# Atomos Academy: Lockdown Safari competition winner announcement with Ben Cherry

Hello my name is Ben Sherry and I'm here to announce the winner of the Atomos Lockdown Safari short film competition. First of all thank you everyone who entered it was amazing to go through such a wide variety of films and really hard to cut this down to just five films in our shortlist and eventually came out with a winner. I was really inspired to see the wide variety of films which were produced from our relatively open brief and how you guys took real innovation with the sound, the narrative and the visuals which you eventually came up with in a relatively short period of time. So thank you for inspiring me and for taking part and well done to all of you who have been shortlisted. So without further ado, here is our first film. This is by Michael Thomas.
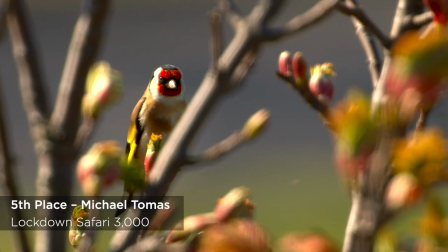This really stood out to me because of the quality of some of the bird filming shots going on here.
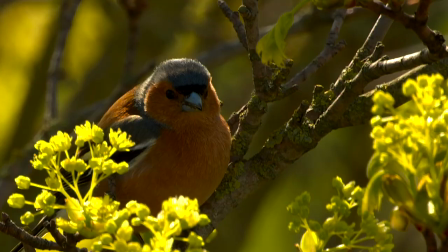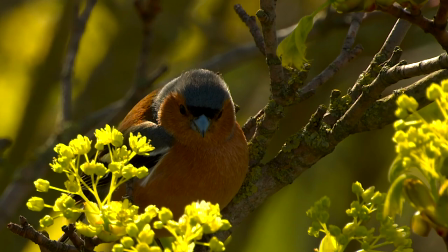Really nice crisp images of beautiful European birds like particularly this chaffinch here you know
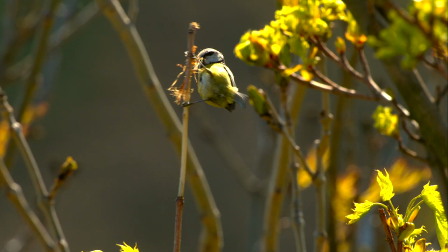gorgeous light and really nice clear image coming out of this and it's really beautiful and this cheeky blue tick grabbing some nest material.
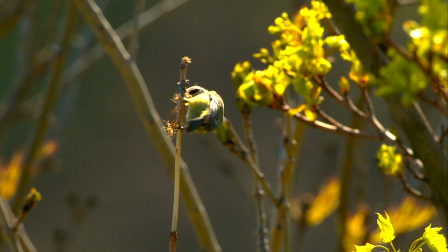Really lovely little insights into these little birds lives.
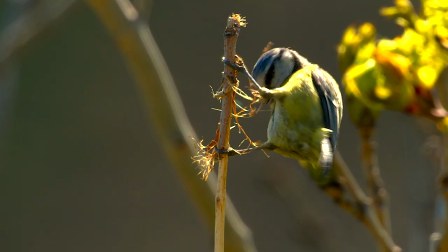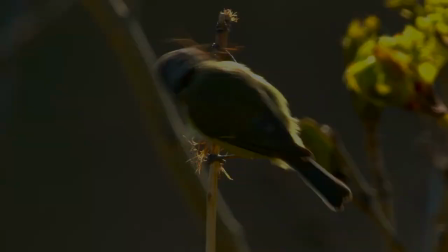So combining these beautiful bird shots with some really amazing wild track sound gives a tremendous sense of place of this and it's wonderful to see what you've produced Michael.
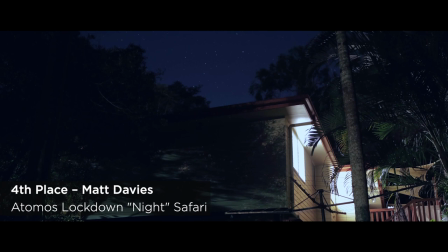So next on the list is Nights of Fire by Matt Davies. I thought this showed a huge amount of skill in
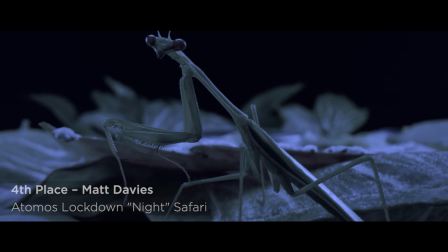the use of time-lapsing at the start and end of the film and the whole theme in general I thought was fantastic.
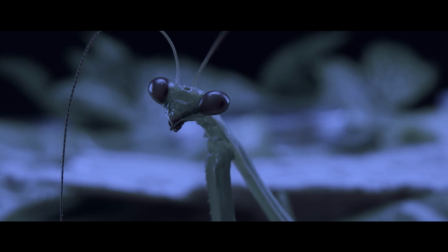The brilliant lighting and grade you went for with this I thought really added to the theme
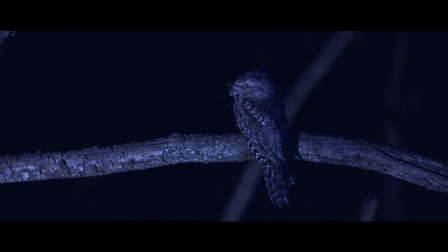in what you're trying to right here with this nighttime view of your backyard
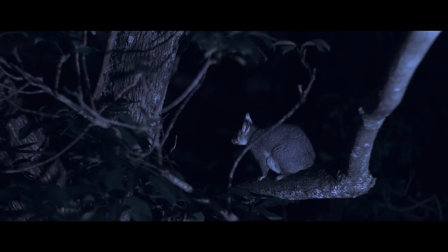and what was particularly impressive is is your macro work
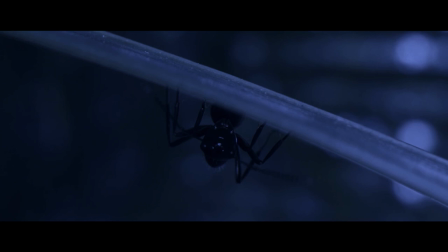you know amazing how you're following the ants and then the use of music
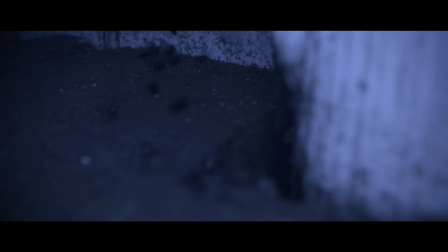to build up the anticipation of what was going on and I just I found it really
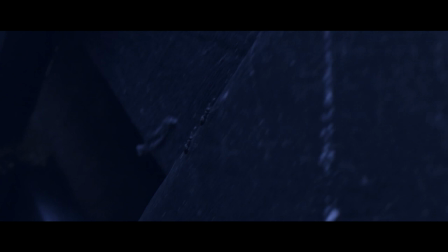enthralling and I thought it was beautifully done so well done to Matt next on the list is silly bird by Danielle Piatti and I thought this was just really really good fun.
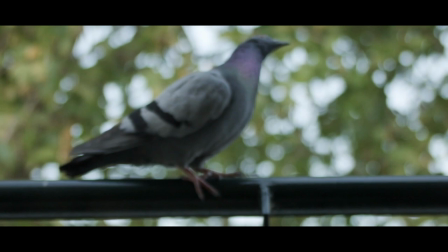There, this is my world.
I thought it was a really clever spin on the theme and what you created.
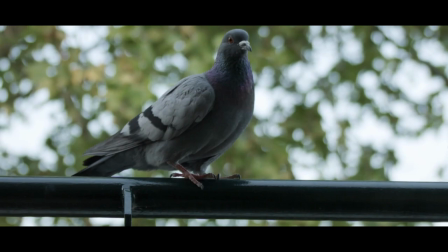I love the whole narrative throughout the short.
And you surety guessed it. This is me.
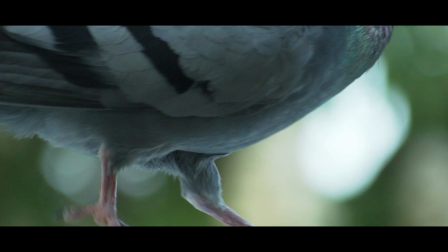Ooh, we're high up here.
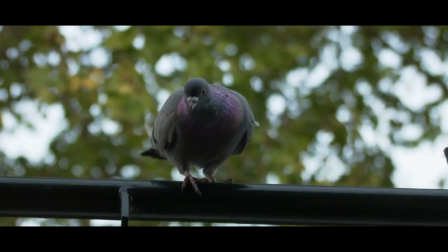The city is rather empty.
It was very relatable in that we all see pigeons around the place and I really liked what you were doing with the storyline.
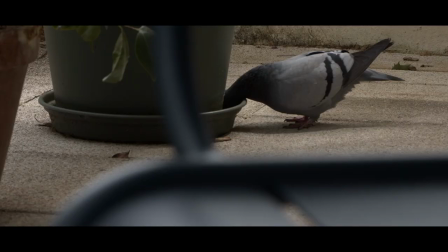I thought it was brilliant and they put a smile on my face so well done.
Off we go!
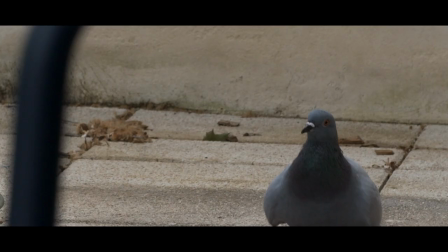What a pain in the neck. Let's get out of here! The city is rather...
I think the combination of the music you chose and your brilliant narration really adds a sense of fun to this piece and combining that with the comedic shots you've got of the pigeons and then of the gulls and how you've brought it all together I thought was fantastic and I really really enjoyed it. And at number two we have Nick Murphy with Garden Safari.